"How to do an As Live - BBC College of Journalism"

The ASLIVE serves two purposes. First of all of course it gets across hopefully an interesting story to the viewer and secondly it can save you an awful lot of time. Now the standard way of doing it of course is for me to talk to you on this fairly static shot for the next two minutes and give you information. But that would be a little bit boring so let's try and whizz it up a little bit. This is going to be a silly example but bear with me. I'm just going to walk you around the BBC Brussels Bureau while I explain how I might put together an as live and the first thing to make it more interesting for the viewer I think is that you need to change location occasionally and for that you already need to have thought about what
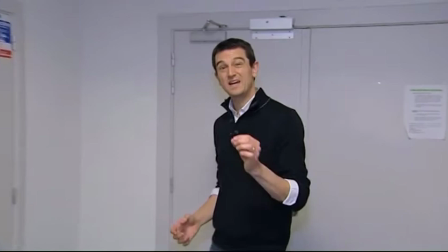43s
your next edit point is so there's the edit point it's simple it's quick it's relatively easy to do but you do need to have a
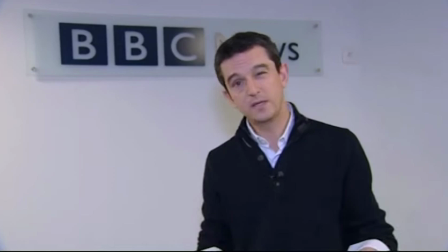51s
reason for changing location so make sure that the facts that you're putting in speak to each place that you're standing in for this as live make the location
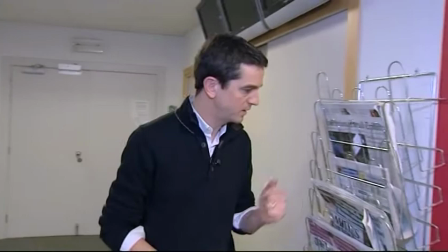59s
work and back up the facts that you're talking about so for instance if you decide that you want to show the newspaper headlines well find a
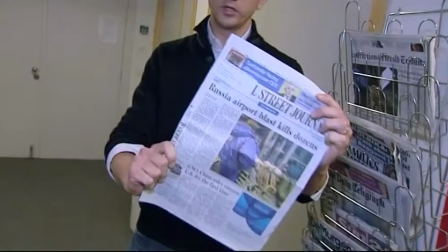66s
newspaper kiosk but make sure that the person behind the camera knows what you're going to do so they can follow you to the next edit point. Of course you don't have to put edits into an AsLive it might simply be that you're going to interview a guest in which case think carefully about how
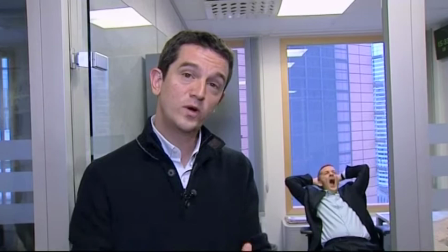81s
you're going to introduce them you want to bring in the concept of having a guest gently and then when you finally see them in shot
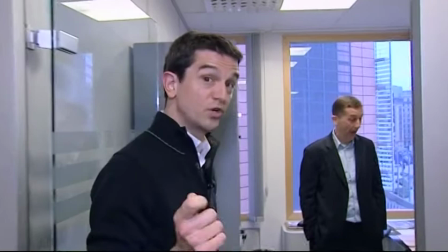88s
You probably want to be already asking your first question rather than having them hanging around in the background Feeling silly and distracting the viewer.
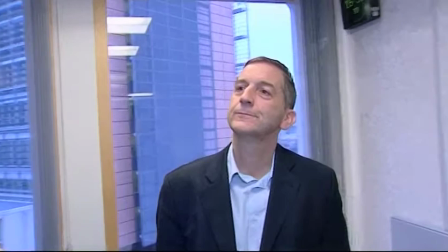96s
You're also going to want to tell them to keep their answers short now We're not gonna have any problems with you Chris Morris a correspondent of brevity
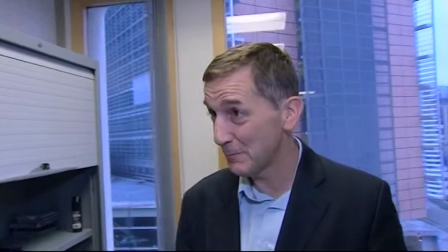103s
Matthew first of all It's a great pleasure to be here I've always been a huge admirer of the BBC and you as an individual in fact
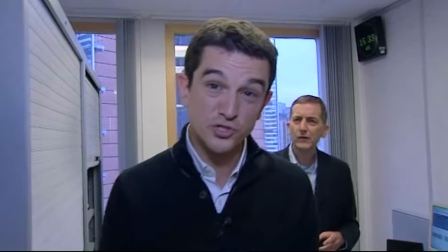110s
I was saying to my friend Bill just the other day that but if your guest does start to ramble on a bit then think about
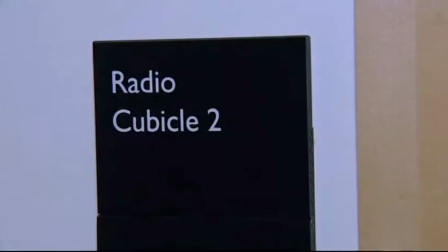115s
filming some other shots around so that you can cut over the top of their answer and snip them short. And always remember if you've finished the last link with yourself in vision you've got to begin the next one with you out of vision.
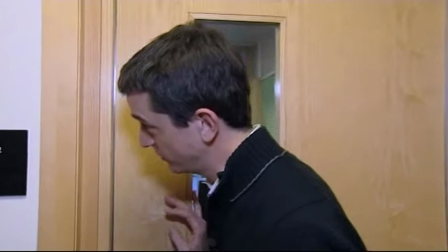130s
Finally, the best thing about AsLives is you can take your audience to where you are. You can't do it so easily in a short two-minute TV report.
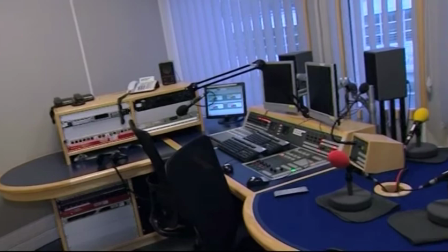138s
So for instance you can show them the Brussels radio cubicle, a small place the air Conditioning is on a bit at the moment.
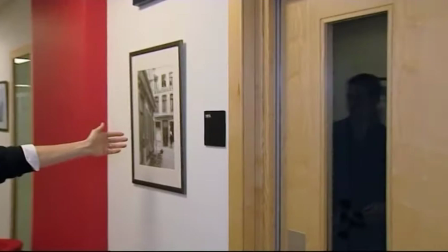144s
It's a little bit cold in here. Don't know why we need air conditioning when the temperature outside is so cold You can take them up the corridor as well Perhaps show them some of the nice pictures the photographs that exist of the city in which you live all of this gives a sense of place It allows your audience to feel what you're experiencing and that of course is the best television